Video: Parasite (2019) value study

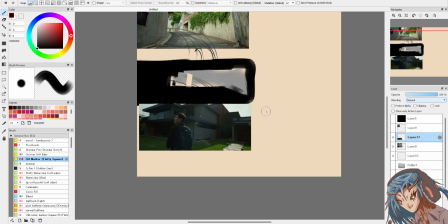this image before.
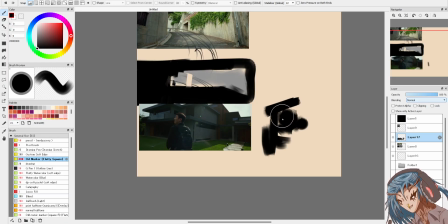This one, he disappears into the values. He disappears into the house. At this point in the film,
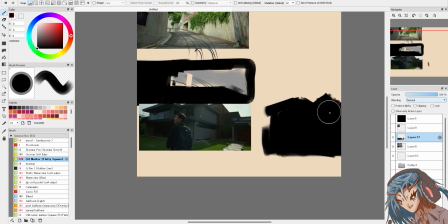they're trying to infiltrate this house, this rich family's house. And he feels out of place. You can disappear his silhouette into the building.
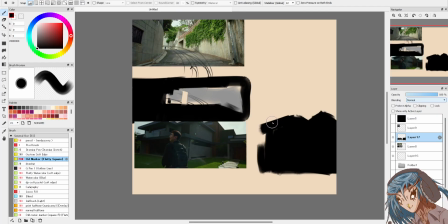You can't see him. You can't see him at all. This is his border, but it has the same value structure as the thing behind him.
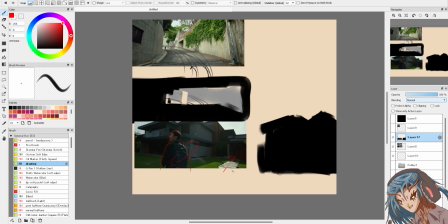There's a leading line from this path. It's also a secondary focal point. The predominant focal point is this house. It's huge. It's the biggest thing you look at. It feels unnerving, but also
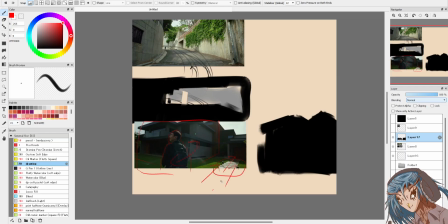you follow up this path because that's the next story beat. It's him entering this doorway.
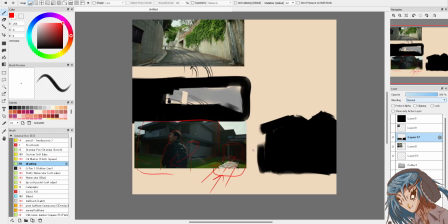This is how you connect composition. It tells a story because you can anticipate what's coming next.
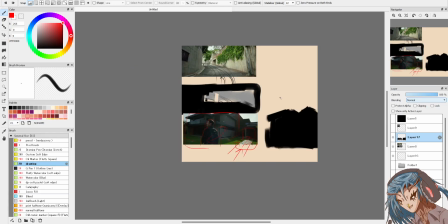I haven't seen the next image, but it'll probably be in somewhere near this frame.
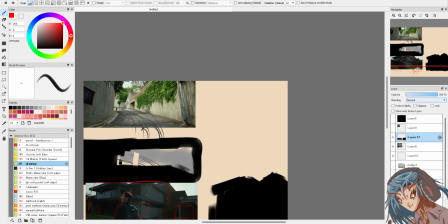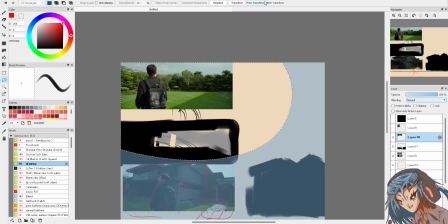This is not a direct
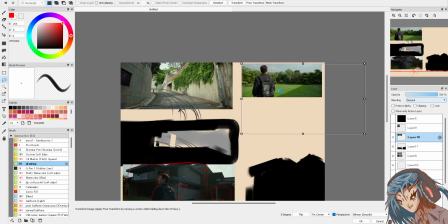following frame. This happens when he goes exploring around the house.
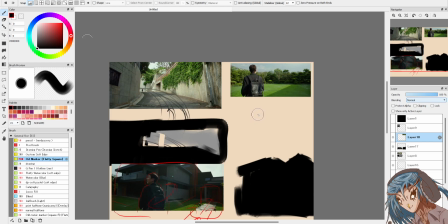This is happening. He's looking at the backyard. He's noticing the disparities between how their family lives compared to this
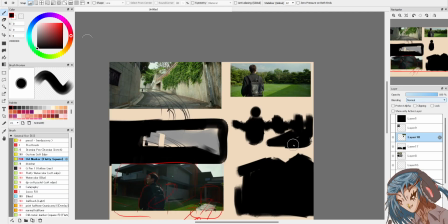rich ass family's place of residence, and noticing the difference. This kid is framed as
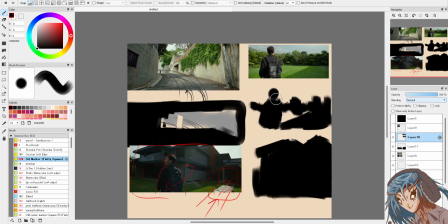our viewer surrogate. Oh my god. How we see and interact with the world is through the eyes of this character.
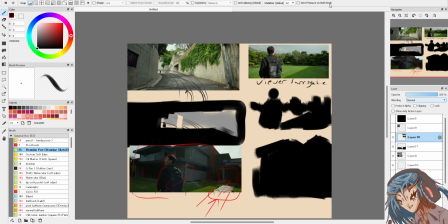It places the user inside the story. It places the viewer, it makes it feel like they're part of it by having someone, no matter what,
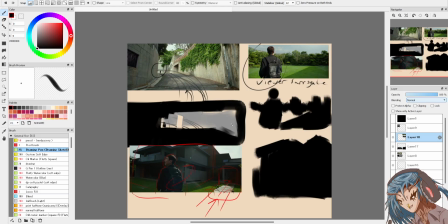having a story told through their eyes. In every shot. It's in every shot. It's in every single shot.
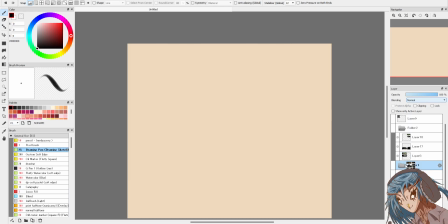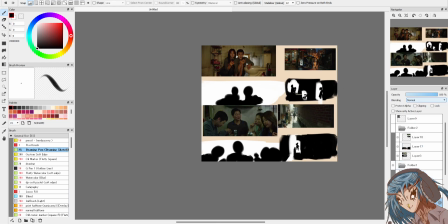It's in every shot. He's with his sister. He's with his family. He's together. It's always him. It's always him.
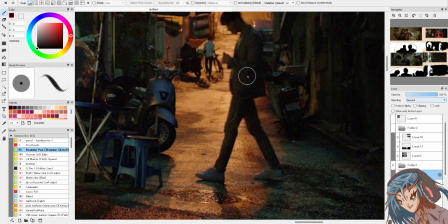You can't... Is that him? I can't remember the story.
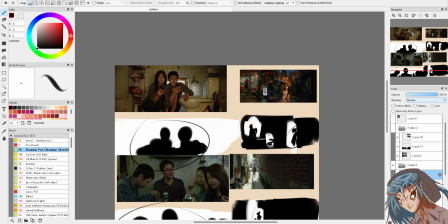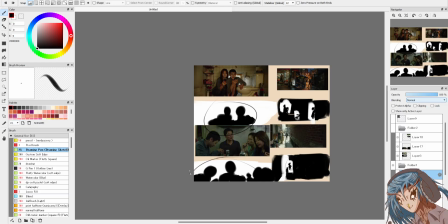They're together.